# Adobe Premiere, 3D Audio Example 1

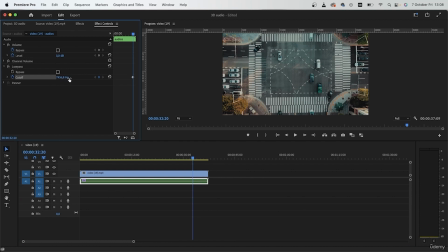[12:49]
The higher, the better, but I will keep mine around 8,000.
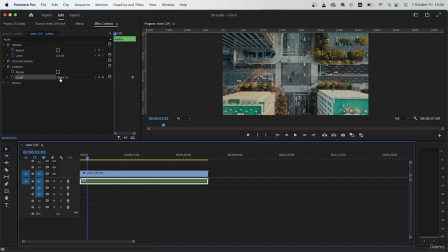[12:57]
Then around here, I want to remove from this number. So maybe 500. Let's try 1,500.
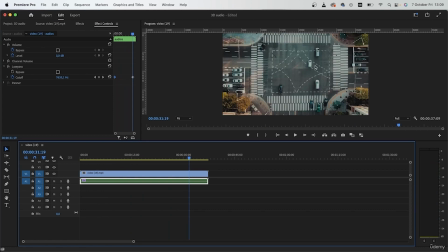[13:16]
So as we get closer to the cars, the muffle effect will be less. The second effect concerns the volume of all of these sounds. Look for volume.
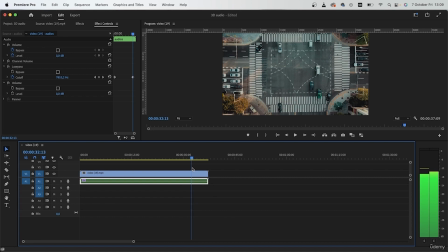[13:30]
Add it on top. And again, when we get close, we want to set a keyframe for 0 decibels.
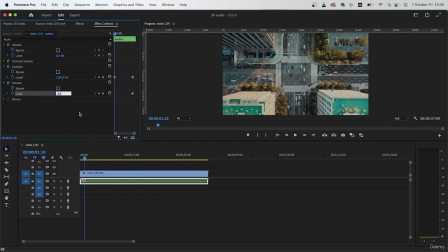[13:39]
At the beginning, we want to go with like -10, maybe -20.
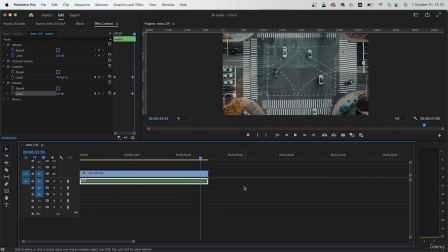[13:55]
So as we get closer, these sounds just get louder. And that's precisely what we need. Another effect is the reverb effect, surround reverb.
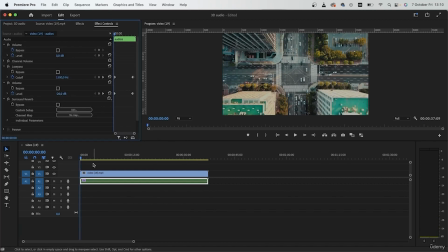[14:13]
Effect controls.
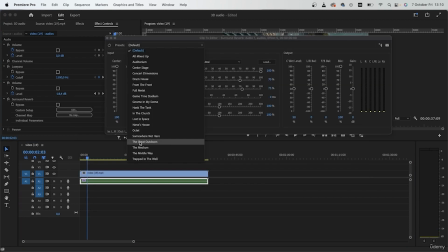[14:17]
And choose the Great Outdoors.
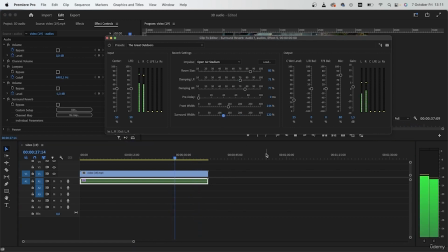Work with the sliders, and then when you're finished, we can close this off.
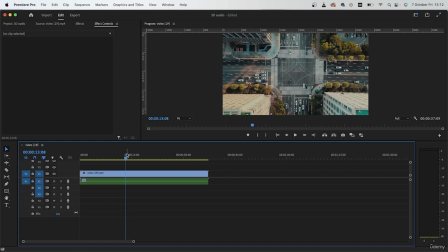[14:46]
So this is how you can stack different audios on top, nest them, and make it fit for the environment that the video has. In our second example, we're going to take a look at how we can create a more dynamic
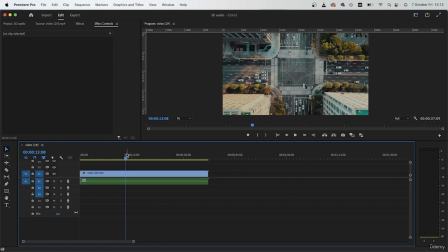[15:02]
sound effect and maybe have different sounds come from the right channel and different ones from the left. So this was a more general example, but With all the different things that we applied,
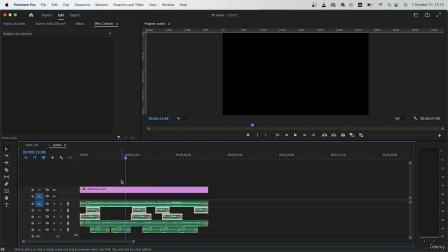[15:15]
it definitely made things more dynamic than if we were to have just the traffic sound effect. So if we only had this, it wouldn't be that good.
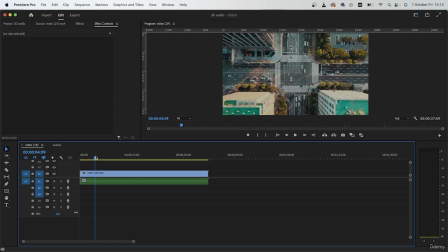[15:32]
Therefore, adding different audios on top, working with the different settings, can give us a really natural sound effect. So I'll see you guys in the next lesson where we take a look at our second example.